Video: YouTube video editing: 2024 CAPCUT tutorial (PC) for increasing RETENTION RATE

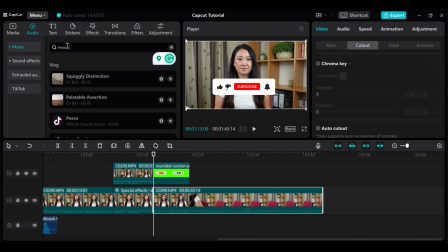(8:13)
Make sure the sound is added at the place when the actual click is happening so the sound and picture go hand in hand. Step 4.
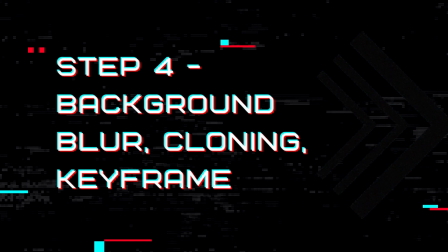(8:24)
Advanced editing, cloning and keyframe. Not many people have the luxury of a beautiful setup home to shoot videos, and even if they do,
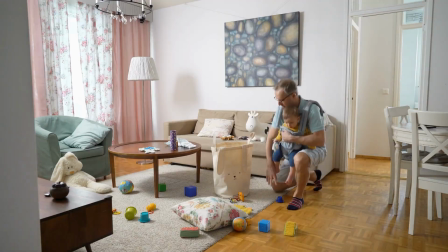(8:33)
finding the time to shoot videos and clean up the background can be a challenge. Fortunately, there is a great solution that can save you time and hassle. Using a blurred background. This simple trick can help you achieve a professional looking video without worrying about the mess and private stuff in the background.
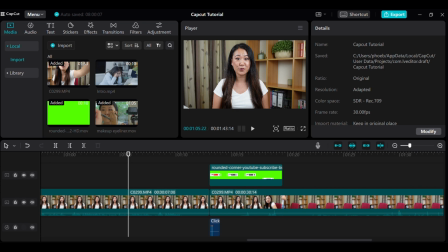(8:51)
Here's how you can do it. Select the clip you want to blur then right-click and choose copy. At the same starting point on the different track, right-click and choose paste to create an overlay. Essentially you will have two identical clips.
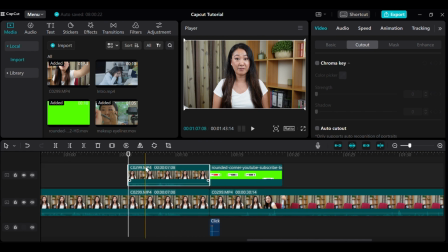(9:08)
Next, go to the overlay clip, choose cutout under the video tab and click on auto cutout. Finally, click on the mainframe, go to effect, choose blur and drag the effect onto the mainframe.
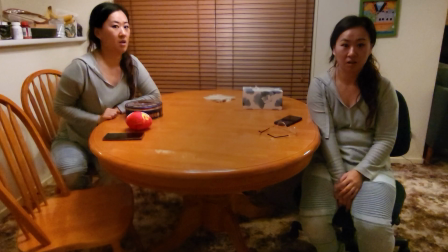(9:26)
Voila, here you go! Cloning Want to add some visual interest to your video, consider trying out the cloning effect.
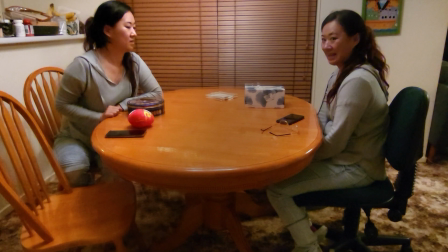(9:34)
It might sound complicated, but it's actually pretty easy to do.
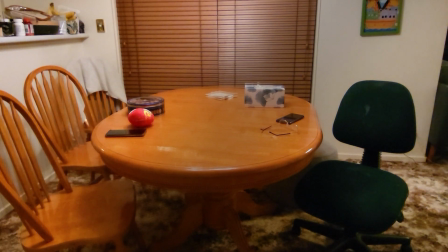(9:38)
All you need to shoot is two or more separate video clips without moving your camera or phone.
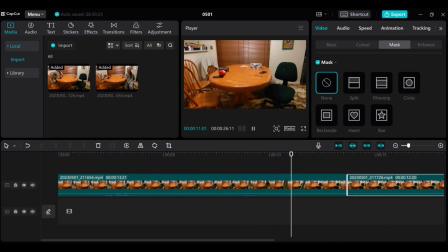(9:45)
Keep your camera or phone in the same spot while shooting two different clips with you in different positions.
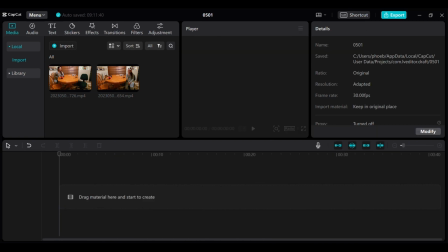(9:51)
Once you have the two clips, import them into CapCut. Use one as the mainframe and the other as the overlay.
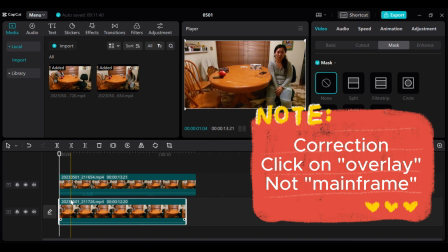(10:00)
Then click on the mainframe, choose mask on the video in the top right hand corner and click split.
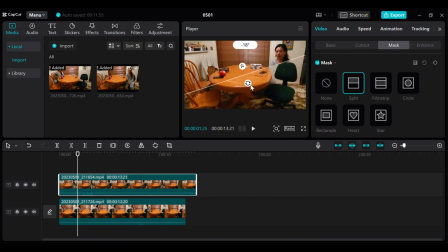(10:06)
Now you can change the position of a split screen. For example, I rotated mine to an angle and feathers it to make it look more natural. And here you go, I have a evil twang in my video with me. Give it a try and see how it turns out.
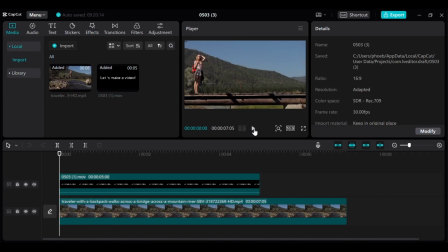(10:23)
Keyframe, if you want to make a cool visual effect like this one, this is how you do it.
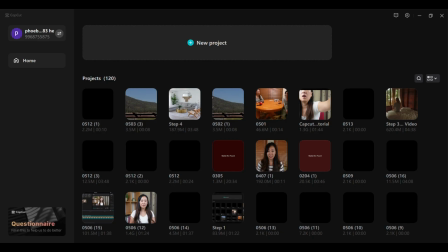(10:28)
First, head to the main screen of CapCut and click on New Project.
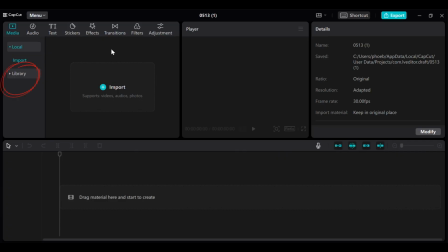(10:35)
On the left hand side, you will see the library. Click on that and choose the black screen option from the black and white category.
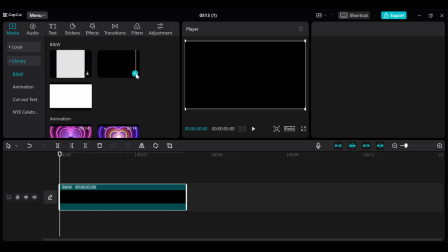(10:45)
Now click on the plus sign to add some text.
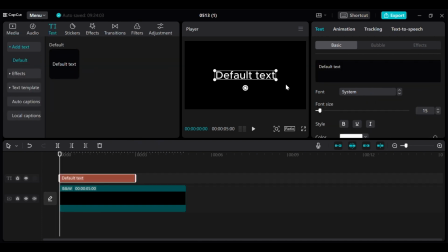(10:49)
Change the text to whatever you want to display in the format and then export it and save the footage somewhere.
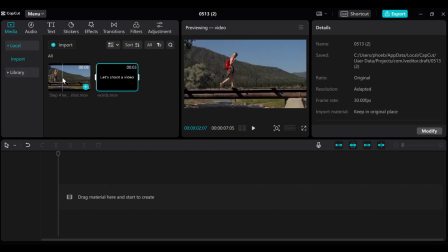(10:55)
Now let's import the footage into our project. Head back to the home page and click on new project again.
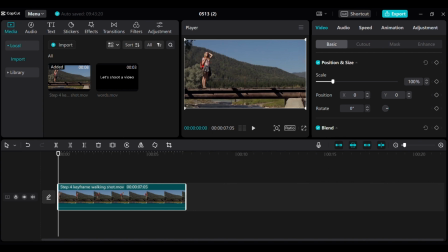(11:04)
Choose import and then select your footage. Drag it down to your timeline.
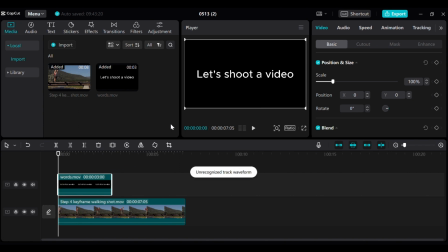(11:10)
Next, import the text that you just saved and drag it down as our overlay. To get rid of the black background,
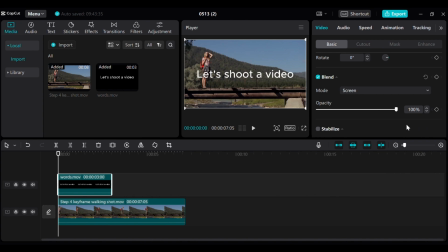(11:18)
click on the blend button under the basic option and choose screen. screen this is essentially the splice function on ipad or the iphone version in the past i think they caught blend as well now you can also adjust the size and position of the text you're
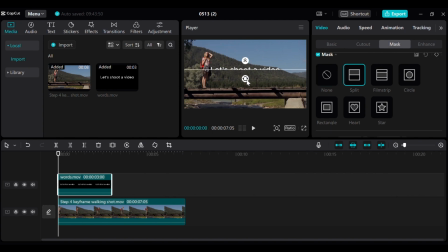(11:37)
liking now let's work on the mask click on mask and split it at an angle of 90 degree and move it all the way to
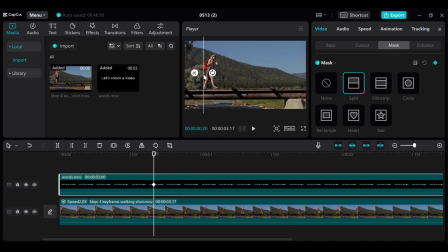(11:46)
the left and click on a keyframe play your main video and look for the spot where you want to put the next keyframe try not to go too far between keep playing and moving the mask line a little bit more and place a keyframe on the overlay
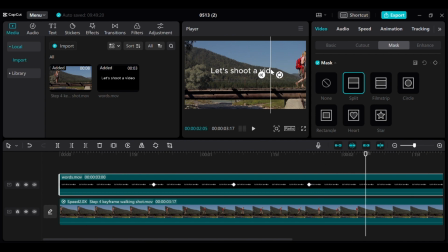(12:02)
until you reach the full screen display and that's it you're all set to add some awesome visual effects to your video